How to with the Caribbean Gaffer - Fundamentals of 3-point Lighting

Hey everybody, welcome to How To with the Caribbean Gaffer. You might wonder why I'm sitting in darkness, but today I'm going to go through the basics of three-point lighting,
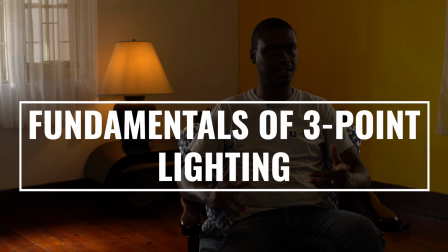all powered by 13 degrees north rentals.
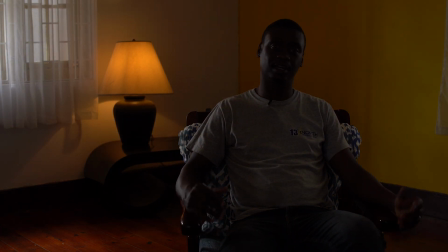Now, in three-point lighting, we generally have a key light, a fill light, and a backlight.
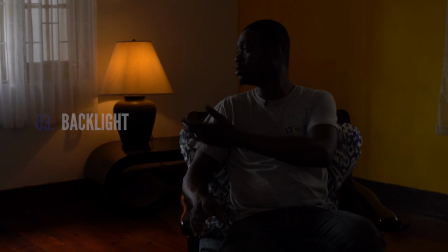Now, for today's episode, I'm just going to start with a practical on in the back, which is my lamp, and a relatively dark room. I have lighting control
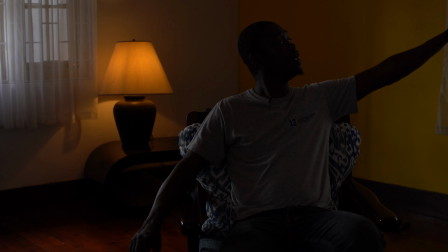tools at play right now, and there's a window over here that is partially blocked by some silk and a double net.
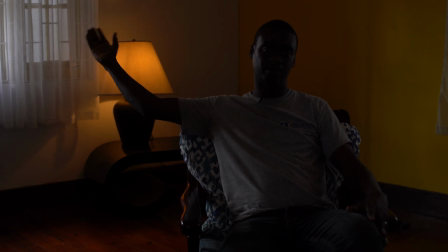And then there's a next window here that's blocked by another double net to stop the sunlight from coming in. I haven't created a fully black box, but I just want to implore some lighting techniques in terms of lighting control.
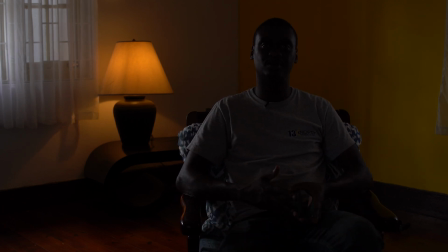Now, we're going to start by adding our key light, which will come on now.
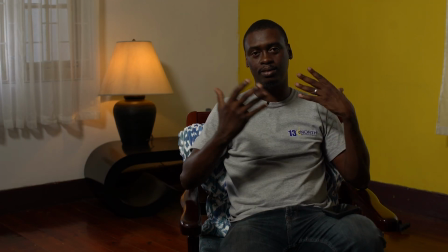And you can see now this key light wraps around my face. It is soft, it isn't too strong.
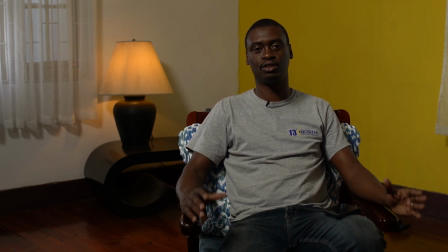So that is one of the first fundamentals of three-point lighting. We have our key light.
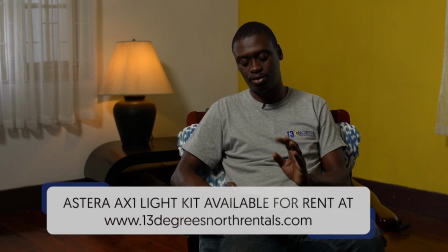Now I have some Astera tubes over here that I'm going to control from the Astera app on my phone and add
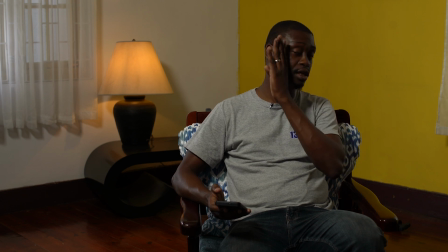some fill light from this side. Now, as you will see, this side of my face is lit, this side of my face is in shadow.
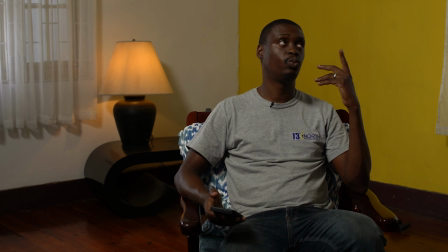So my fill light now, which will not be as strong as my key light,
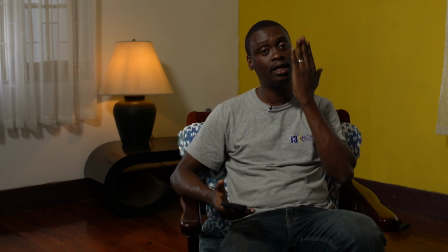will come now and fill this side of my face to get rid of the shadow
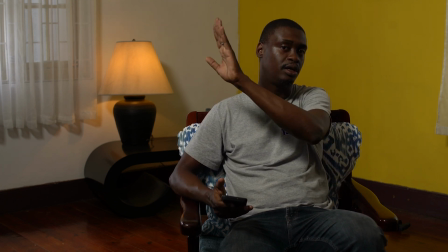that is coming from the key light being here on me at 45 degrees.
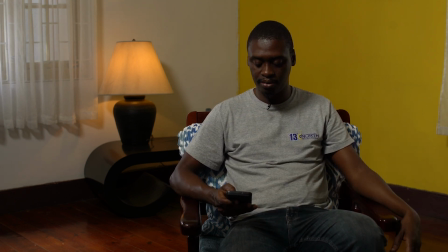Now I'm gonna add in my key light, my fill light, sorry, so that you can see what that does.
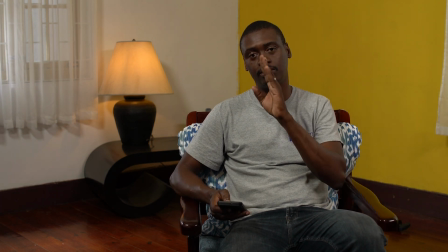Now not as strong, but just let it wrap and start to fill this side of my face.
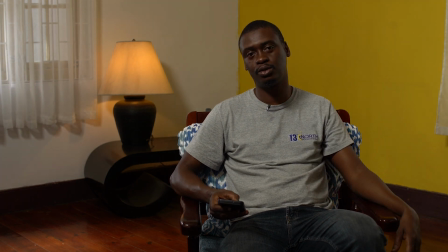I will turn it off so you can see what's happening.
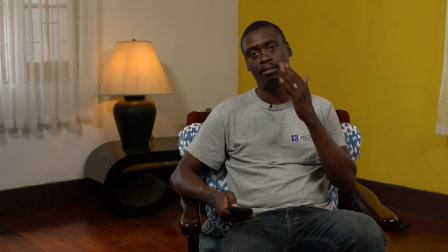Just my key, and then bringing up my fill just to fill in the other side of my face.
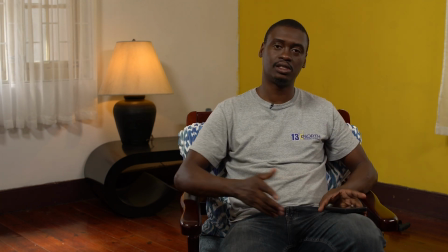This may be, in some instances, I like to do a 2-to-1 ratio.
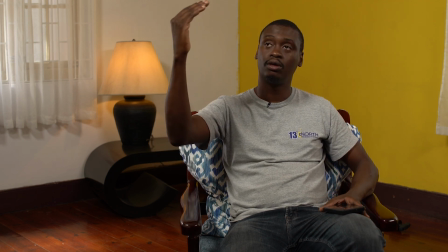So where your key is twice as strong as your fill,
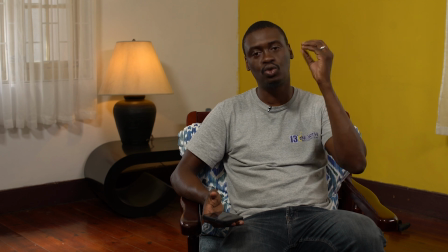because you don't want the fill to literally come and be too strong in comparison to the key light.
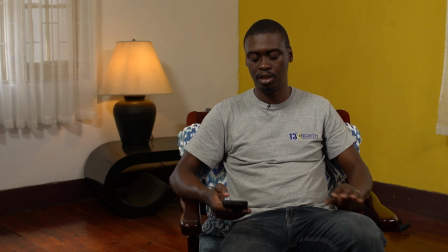And then I am going to introduce my backlight or my hair light,
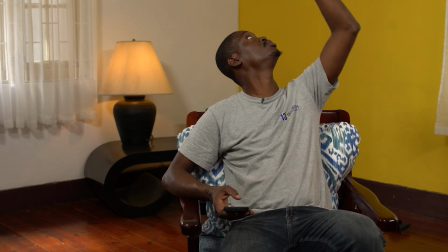which is another tube that's sitting above me right here,
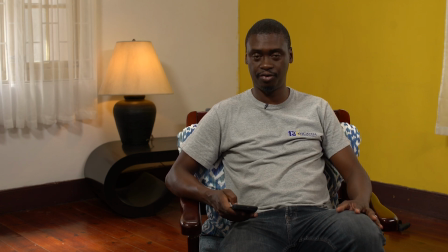and let that just come and fill all around me here, all my edges,
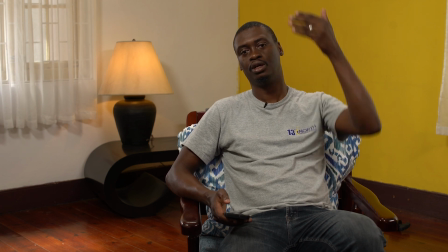to separate me a little bit more from the background. And that is the basics of three-point lighting within film or television. It is the fundamental to understand and to get lighting right. Now we can go into lighting angles and then creating different types of lighting. So we have Rembrandt lighting, we have beauty lighting, and then we could go to silhouettes, but all that is just manipulating this setup to achieve exactly what you want.
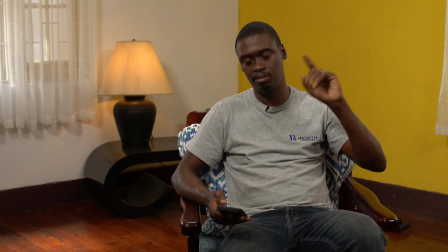With a Rembrandt lighting, I would lessen my key light here and have my
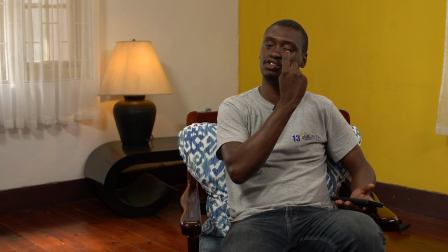fill and have a key come around and then create a nice triangle here on the side of my face,
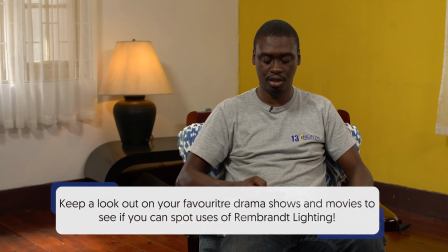which it technically should do at this point.
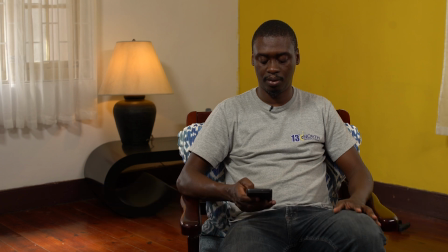You will see, and I will also have to, right.